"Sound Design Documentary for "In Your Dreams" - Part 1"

But I feel like we were successful. The whole reason I was able to record sound with microphones is because I have a friend named Micah,
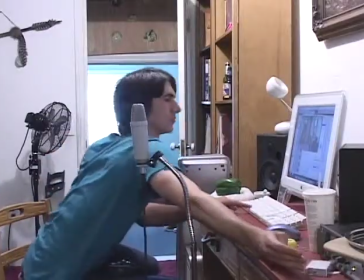(4:38)
and he's really into sound and collects mics and has just all the equipment,
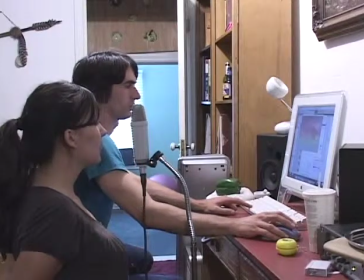(4:44)
and he wanted to help me record. because this is an animation sound effects are key to creating a world and ambient noises and all that to make it believable and then also the other thing to take in mind was because this is a dream and we don't normally think about sounds and dreams
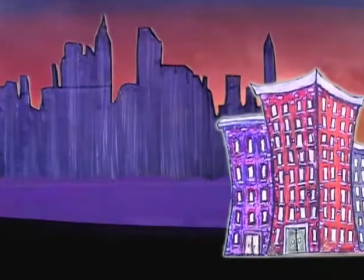(5:03)
we I wanted them just to be also kind of awkward noises like it could be because it's an animation I can
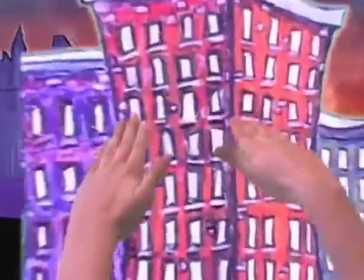(5:11)
have the sounds be whatever I want because it's not like set in the real world with
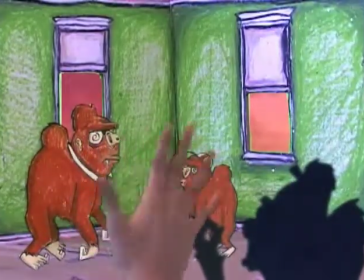(5:16)
live footage but at the same time I didn't want it to be like really it is realistic
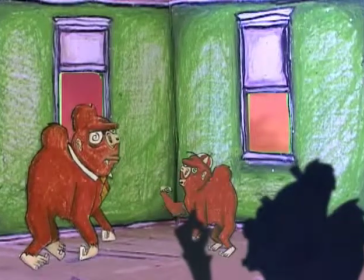(5:21)
but um it also sounds like you know it's the
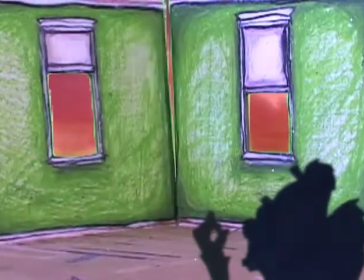(5:26)
sounds are the sounds but also you know like that's
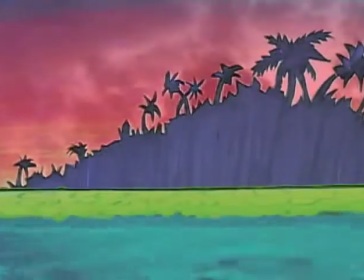(5:31)
probably not like really what it sounds like but I needed folly for the ocean and we took a piece of turf and just rubbed our hands across it or I did this and then rubbed it in a loop and it sounds like the waves kind of rolling,
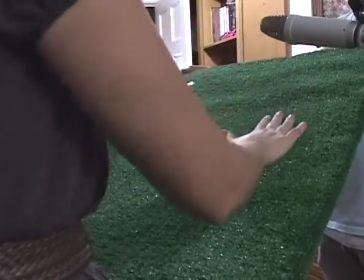(5:46)
but if I was to get a real clip of what it sounds like, it probably doesn't sound like that.
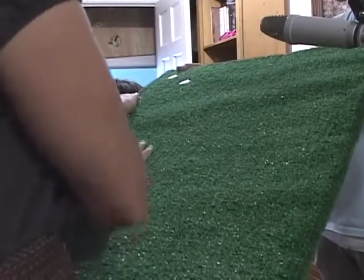(5:54)
It was appropriate to use just weird things to make the sounds, because that's what Foley artists actually do. We made every noise in this piece. It was really fun. yeah um so i'll go through my favorite noises so one that the the astroturfing with the rubbing to make the ocean we use like this old ticking toy to be the sound of the
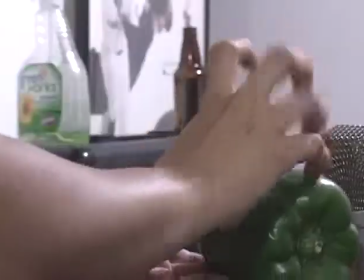(6:18)
elevator going up we use a bell pepper and ran our fingers on it to be the noise of the spider running and there was a drum set actually i was playing with the the cymbal i was playing with the
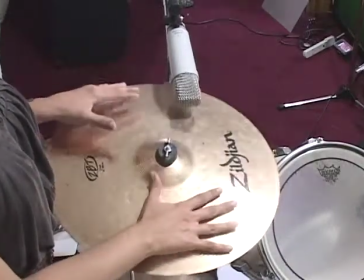(6:30)
cymbal and like i was hitting it and then putting my hand on it and it makes this low just hum like you can feel it running through your body
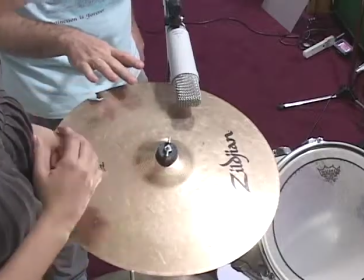(6:37)
and low frequencies are just so attractive to humans in general. So we capture the noise this low gong but you don't know it's a gong. Actually when you hear it you feel it more than you actually hear it and it ended up being the perfect noise
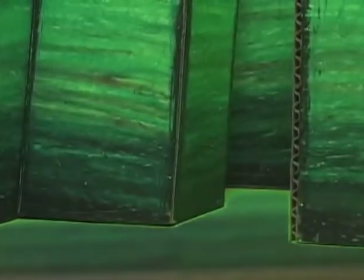(6:51)
for this part where you're in a labyrinth and there's these ghost alien creatures floating around.
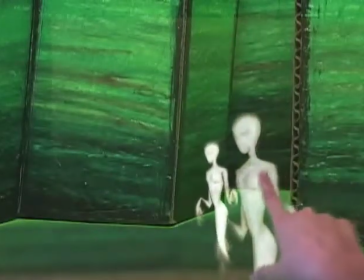(6:58)
It's like this humming noise is really is kind of creepy but at the same time it's like really
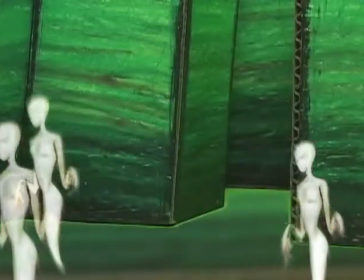(7:03)
pleasant to the ear and that ended up being like the perfect noise for these odd creatures you don't even know what they are. It ended up making these creatures that were actually were told to me by my husband to be these like really attractive creatures
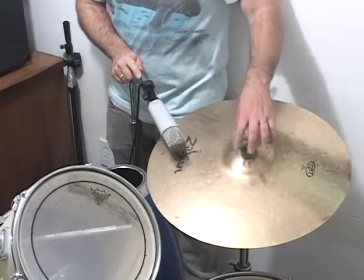(7:16)
even though they're creepy that's how he described it and the gong perfectly captured like what he was trying to tell me.
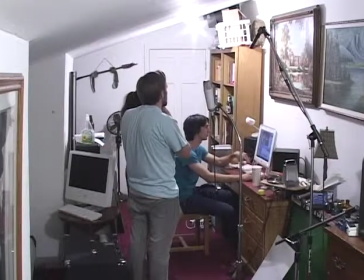(7:25)
Experimentation was a huge part and we just collected anything like in the kitchen, in the house, everything, and just started making noises. And then along with the folly, after we finished the folly, we started to record vocal noises for the animals and monsters throughout the film,
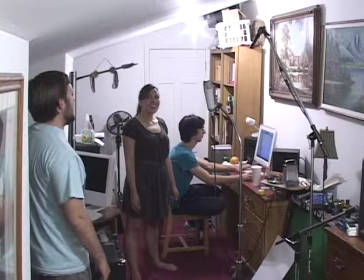(7:44)
which is really fun too, because we all discovered we can make a lot of noises. Yeah, that was really fun. Actually, my husband did the hyperspeed noise, because I wanted a noise for when the character whose point of view this is,
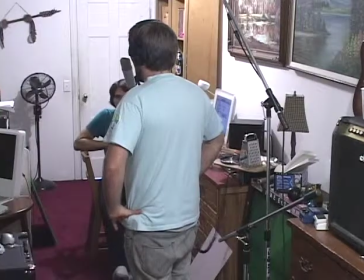(7:58)
when she's flying into the next part of her dream through space, and we made a hyper-speed noise. It was just really cool. All of a sudden, I'm like, oh, I think I can make this noise. I get to make a seagull noise. I can mimic seagulls and re-recorded it and put it in there, so that was really fun because it actually ended up working.
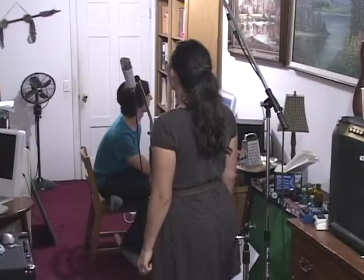(8:20)
It's not even for seagulls, it's for a pterodactyl, so I can make a pterodactyl noise. And then James, my husband, and Micah, they made the noises.
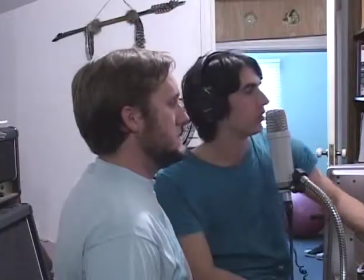(8:32)
I wanted the gorillas to cut their deformed gorillas animated in one part, and I wanted them to be talking because they're in a house.
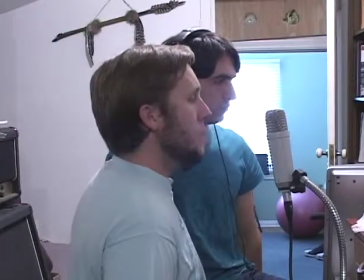(8:40)
If I imagined it, no words would actually be coming out, so they were just making noises that we just assume are gorillas, and it was fun.
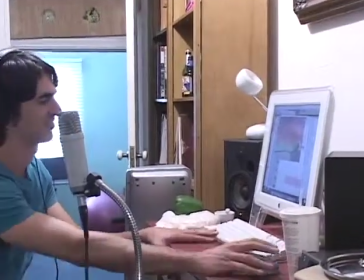(8:48)
And I did the female gorilla who was like one line, Like one little, hmm? Oh, Micah and James also did dinosaurs. Like, we went, oh, it took so many takes to figure out what I wanted the dinosaur to sound like.
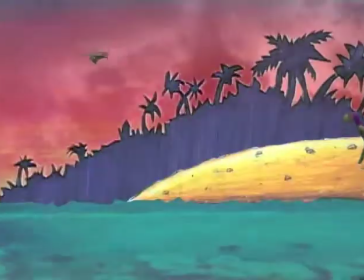(9:01)
Like, because they make one noise and be like, no, it sounds too much like a dog. I finally ended up with this dinosaur noise that's just really fun.
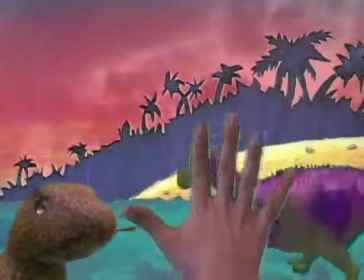(9:09)
I'm actually going to animate the dinosaurs to match the roaring noise because I like it so much. At the end of the film, you end up in hell and flying monkeys are trying to drag you into hell.
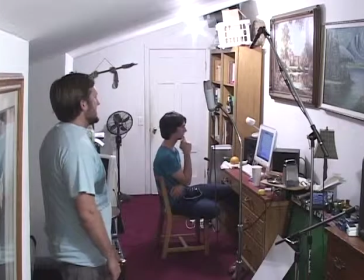(9:20)
And I directed James to do a monkey. He can make a monkey noise, but we mixed it with like a caw.
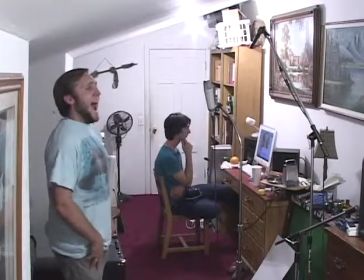(9:28)
So the sound starts out as a monkey. And then at the end, it's like caw, caw.
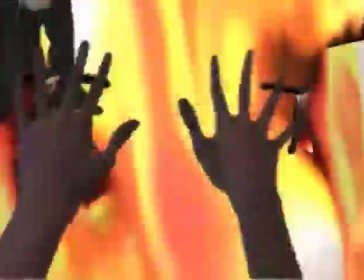(9:33)
So it's just layered. So there's like monkey birds everywhere. One of my favorite sounds we did, which actually, this would be the only point where we outsourced because we didn't have time to record singing,
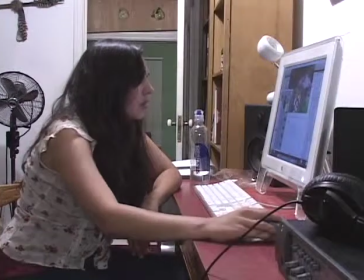(9:50)
is we found a barbershop quartet song about dreams and distorted it to make the barbershop.